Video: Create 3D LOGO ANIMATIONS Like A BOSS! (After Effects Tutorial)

Hey there, recently we tackled a Fiverr motion design challenge to create the best logo animation,
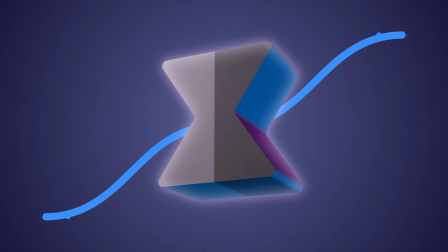0:05 and you all went wild in the comments asking for a breakdown on how we did our logo animation. Well, ask and you shall receive. Today we're diving into the juicy details. Oh, and by the way, the project files are linked down below if you want to follow along and poke around yourself.
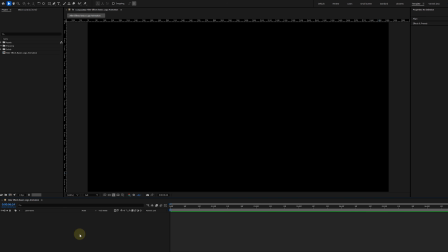0:21 Let's get into it. We are starting with a fresh composition. Now I need a solid background to start with.
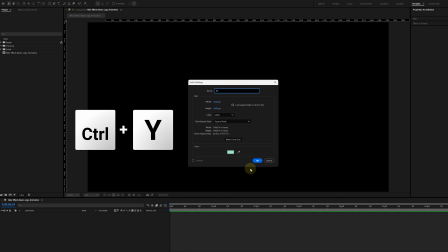0:26 Press Ctrl Y to add a solid layer. This will act as our first base layer.
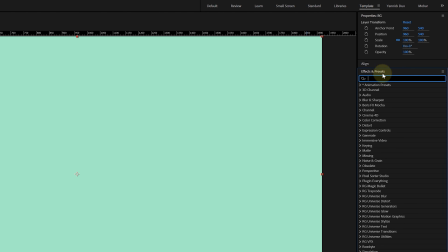0:31 Let's make it a bit more fancy by adding a gradient ramp effect. I'm setting the ramp to radial with dark purple on the edges and light purple in the center for our branded look. Feel free to pick your own colors, this is your creation. Next, I'm importing a music track.
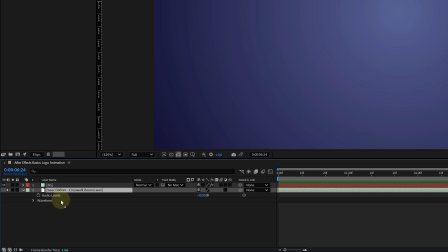0:46 If you're using one too, drag it into your timeline. Then we press L to reveal the waveform.
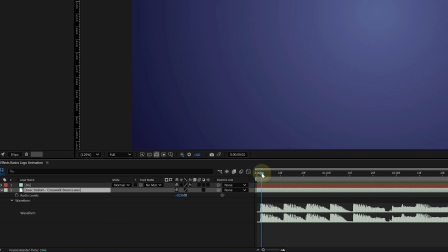0:51 As I listen to the beats, I'll mark key moments by pressing the asterisk key on my keyboard.
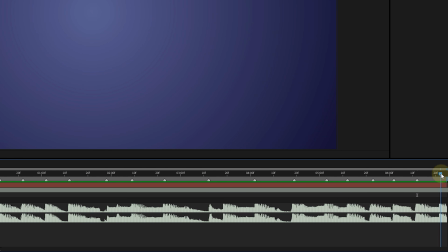0:56 These markers will make the timing of our animations super easy. For the first animation, I'm using 3 elements.
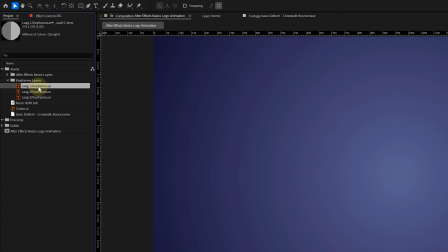1:03 Let's call them keyframe assets. These could be shapes, icons, or whatever fits your logo theme. I'll animate each one to pop up on a beat. Here's how. I place the first asset in the center of my composition.
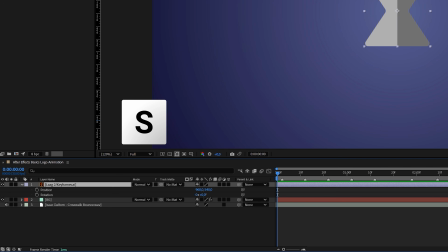1:14 I select it, hit P, R and S to enable the animations for these properties.
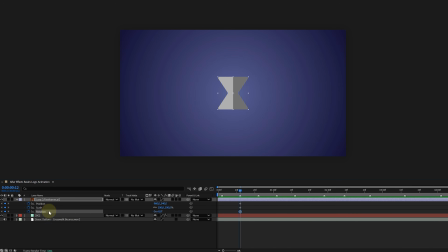1:19 Then add keyframes at the position where you want the motion to end. Now go back a few frames, 5 or 6 is good, and set the starting keyframes. Move the asset slightly off screen, rotate a little and scale it to 0%.
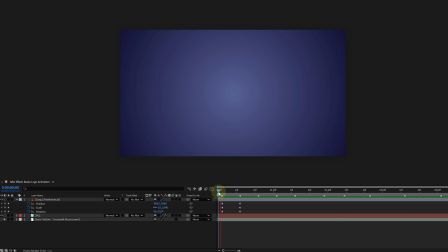1:32 This creates a nice motion where the asset falls into place while rotating. Oh wait, it's still looking a little bit stiff.
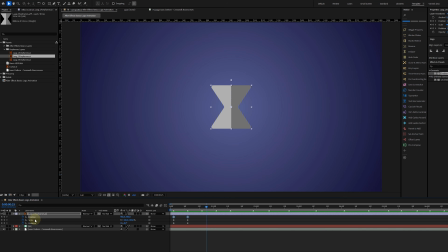1:39 But wait, it gets better. Add some elastic motion for that pro touch.
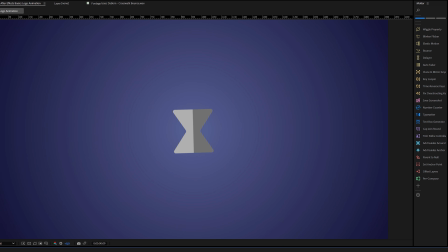1:43 I'm using the Mobar plugin for this, check in description below for a link, and elasticity makes everything looks buttery smooth.
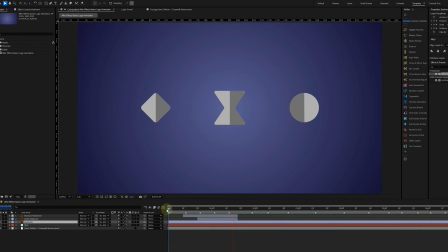1:50 Now repeat this process for another 2 assets, but change their starting positions. Maybe one comes from the left and one comes from the right. Stagger the animations so each starts on a different beat. And boom! The first part of the animation is done.
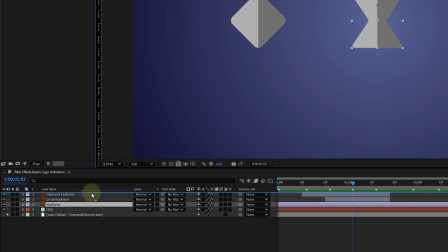2:03 Now let's transition to part 2 with a fun cursor click animation. For this I'm introducing a cursor asset.
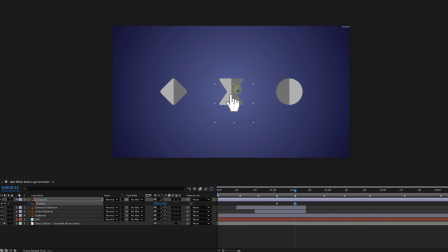2:10 Place the cursor off screen and animate its position property to move in a small arc towards the first keyframe asset. At the end of its path, add a clicking motion. Scale the cursor up slightly and then down to 0 to mimic a click. At the moment of the click, I'm introducing a 3D keyframe element. First import your Illustrator file.
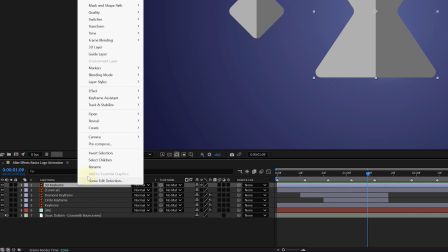2:28 Position it, then right click on the layer and choose Create shapes from vector layer.
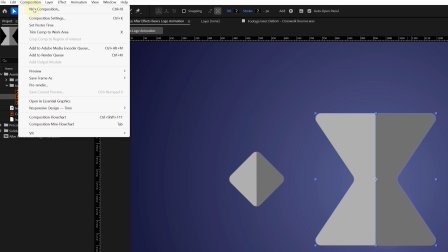2:33 This converts your Illustrator file into a shape layer. Now let's add some depth to this keyframe.
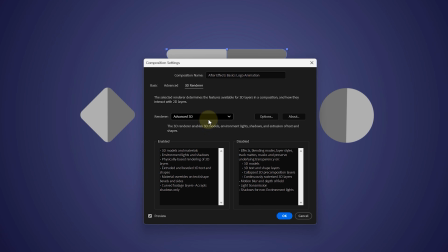2:38 Make sure your composition renderer is set to advanced 3D. You can check this in the composition settings under renderer.
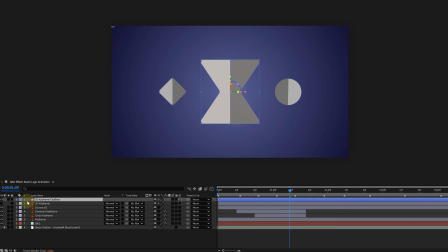2:44 Now make your new shape layer a 3D layer. Open the geometry options for your shape layer and increase the extrusion depth.
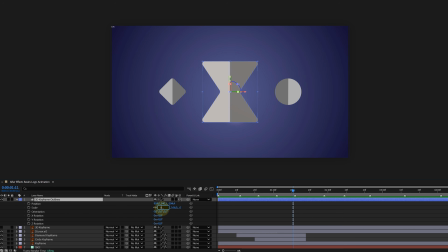2:52 Boom! Instant 3D. Animate the 3D keyframe. Add keyframes for the scale, position and rotation. Scale it from 0 to full size. Slightly move it towards the camera on the Z axis and add a gentle rotation on the X and Y axis.
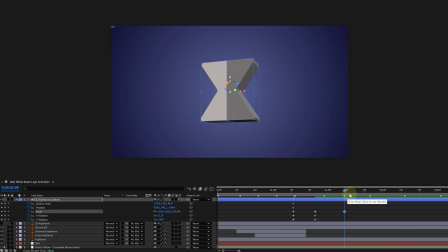3:06 Sync this all to the beat, just like we do for our out animation of the 3D keyframe, which is a simple scale to 0 animation on the next music beat.
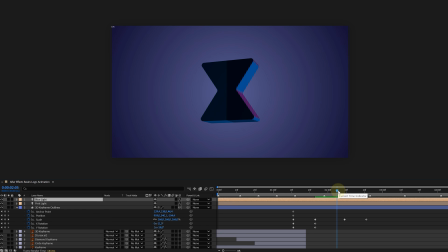3:15 Finally, to make it shine, add a 3-point lighting. Use a bright pink light, a blue light and a soft neutral light to create a cinematic neon glow.
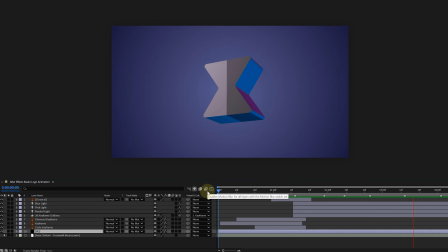3:23 It's already starting to look fire, but we're not done yet. We still need to discuss the dancing lines, but first let's have a talk about something very important.
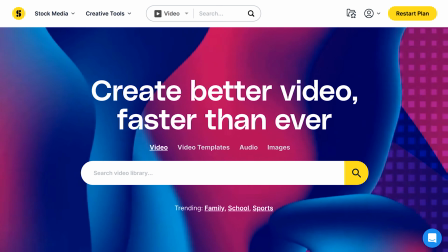3:32 Life-saving important, in fact. And of course I'm speaking about the Storyblocks plugin.
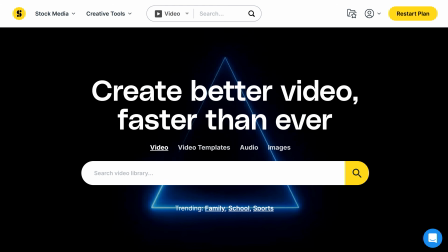3:37 You can access a ton of creative templates without leaving After Effects.
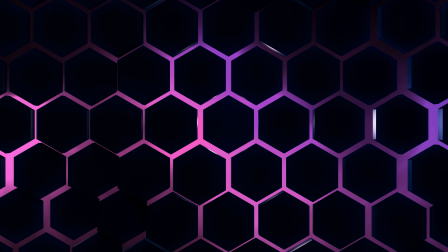3:41 This saves you hours of time. You can download unlimited stock assets. All you need to do is click the download button and boom, your clips will appear in the project panel.
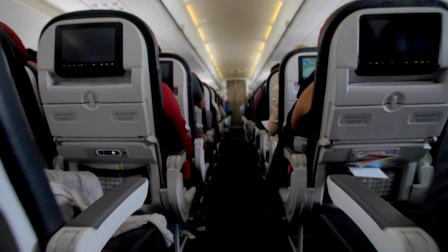3:50 Imagine you shoot a clip where you needed some post-tracking. You fly all the way home just to realize your shot was out of focus and basically untrackable.
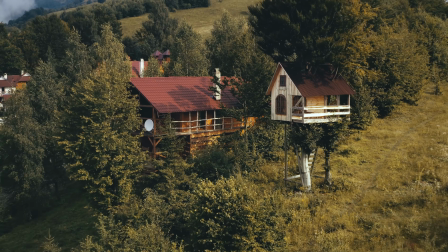3:59 Yeah, you should have used Storyblocks. Storyblocks' curated stock library has everything you need to create high quality video in one place.
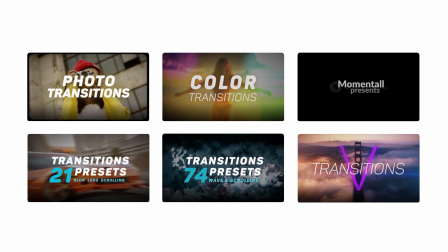4:06 With over 1 million 4K and HD footage, templates, music, sound effects, images and much more.
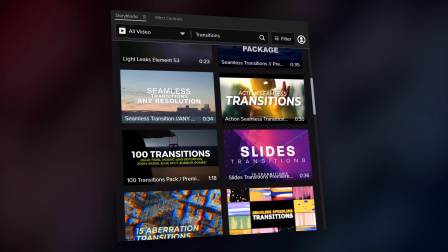4:13 You can download unlimited high quality assets for one predictable subscription cost. You can say goodbye to expensive pay-per-clip pricing.
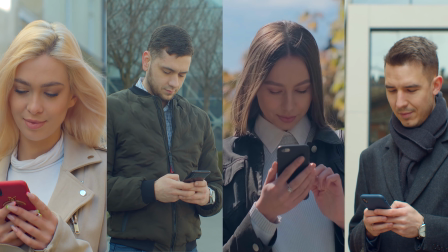4:21 You will enhance your social media videos by accessing exclusive Storyblock label music tracks directly in TikTok, Instagram, Facebook and YouTube. And at the meantime, Storyblocks will fully protect you from copyright strikes, claims and all that stuff. So you can focus on what matters most. Creating.
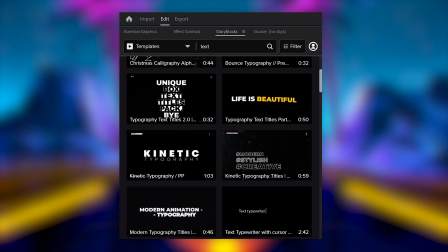4:39 Besides that, you can save hours of your time with pre-made motion graphic templates for After Effects, Premiere Pro, Apple Motion and DaVinci Resolve. To get started with unlimited stock media downloads at one set price, head over to storyblocks.com/After Effects Basics or click the link in the description below.
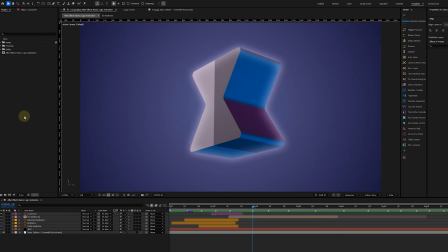4:57 Okay, let's keep on swinging with those dancing lines. Now, I'm only explaining one, as the other one is completely the same principle.
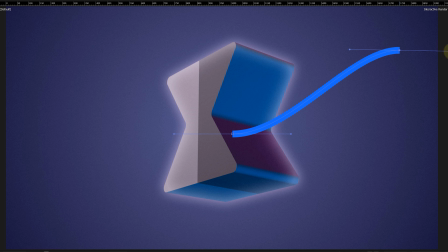5:05 So, take the pen tool and draw an S-curve path. Apply the trim paths effect to animate the line from left to right.
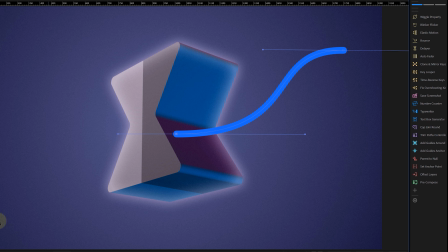5:11 You can use the Mobar tool for a one-click solution or do it manually. Go to your shape layer and open up the properties.
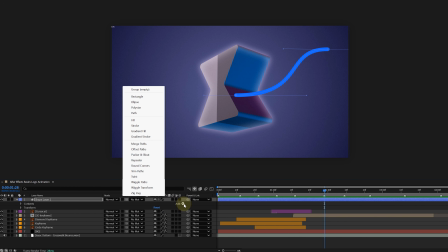5:18 Here look for the Add tab on the right side and click on the drop-down arrow. Now look for trim path effect, and now it's just a matter of animating the start or the end.
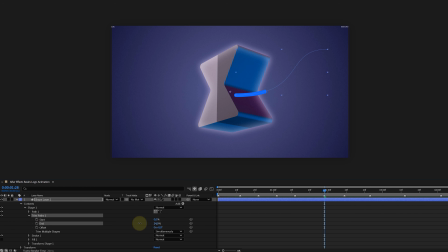5:27 It really depends to which way you want your line to move. I want mine to move from left to right, so I set the end value and start value to 0. Then I animate the start value to 100, revealing the line. To make it dance, enable path animation and tweak the levers on the path to match the music. It's subtle, but it makes a huge difference.
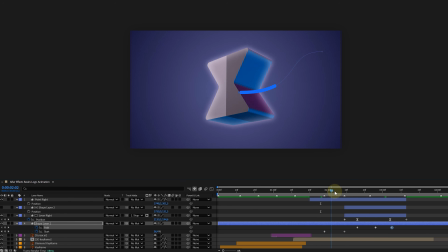5:46 And to emphasize this motion, I also added fake levers to the animation, but those are only rotation lines, nothing too crazy.
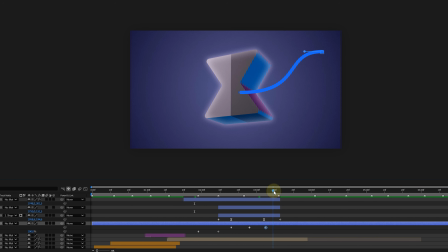5:54 Of course, don't forget to make the line disappear. I used a reverse trim path animation for this, which you can easily do by copy and pasting the first trim path keyframes,
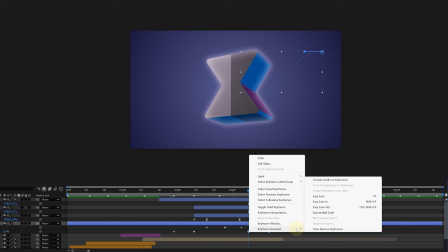6:03 then reversing them by right-clicking on them and going to Keyframe Assistant and choosing Time Reverse Keyframes.
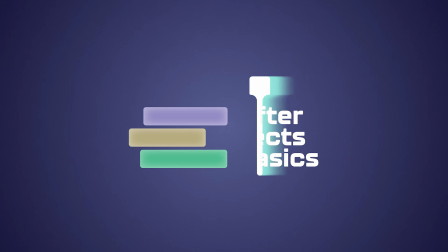6:09 Easy peasy. Alright, now for the grand finale, our very own logo animation.
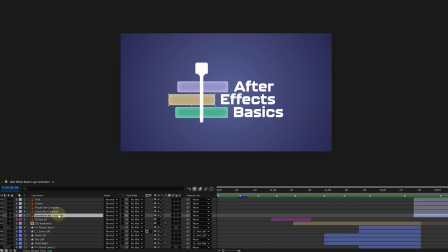6:14 First, let's bring in our logo. I've imported all the individual layers into my timeline. Rectangles, a timeline marker, and some text. Once everything's in my composition, I start positioning them exactly how I want my final logo to look.
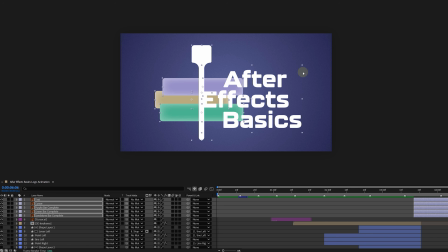6:28 Now, here's a super handy trick. If you scale your logo right now, it might look all wonky because each layer scales individually.
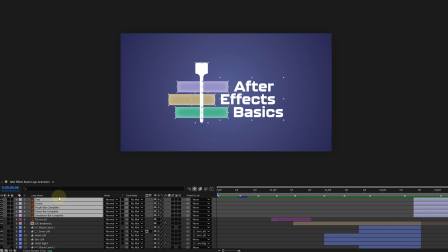6:35 So let's fix that by using a control layer. Select all the layers except one. Any one is fine. Then use the pick whip tool. You know, this little spiral icon to parent all the selected layers to the one unselected layer. That's now your control layer. When you scale it up or down, everything stays perfectly proportional.
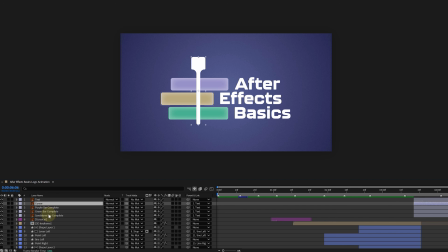6:52 Once you're happy with the size, just unparent the layers by setting their parent option back to none. Boom! Everything's scaled and ready to go. Alright, now let's start animating. Before I do anything, I create a scale, position, and rotation keyframe for every logo layer I have and place the keyframes to the side.
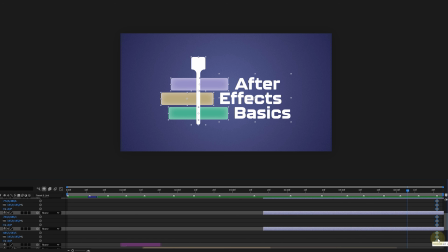7:09 I do this so I save my end frame. Then I start with the rectangle in my logo. These will slide into the frame. First, move each rectangle off screen. Place one above the frame, another below it, and the last one to the left.
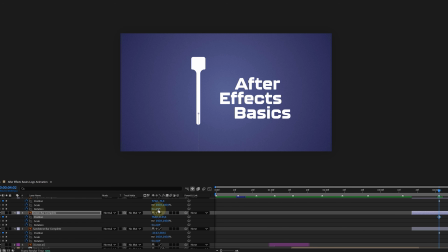7:22 Cool. Now go to their rotation property and give each one a slight tilt. Just a few degrees will do. It's all about making the movement feel live. Then 10 keyframes further in time, I drag the end keyframes back in, and voila, the 3 rectangles are animated.
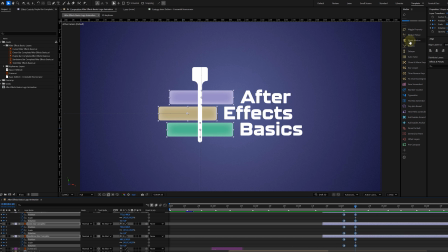7:36 As an extra sauce, I again give it that elastic motion with the Mobar tool. Let's move on to the timeline marker. This is the element that'll really tie everything together. Start by positioning it off screen, above the frame. Then just like with the rectangles, move forward in your timeline, about 10 frames, and then drop it into its final position.
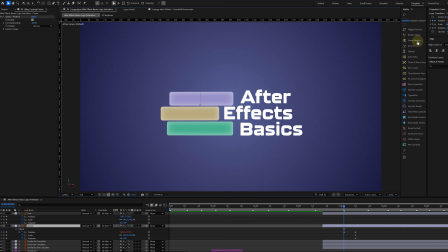7:55 To make it a bit more fun, again add a slight elastic motion. Now for the cool part, the text reveal. I'm not animating the text, but I'm gonna reveal it with the timeline marker. So I animate the marker to move it to the right and then back into the original place.
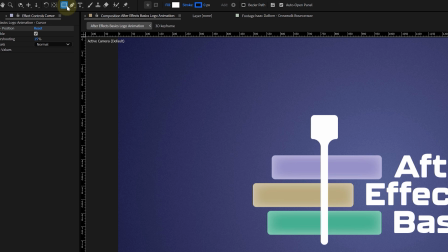8:09 Once that's done, I create a rectangle shaped layer big enough to cover the text.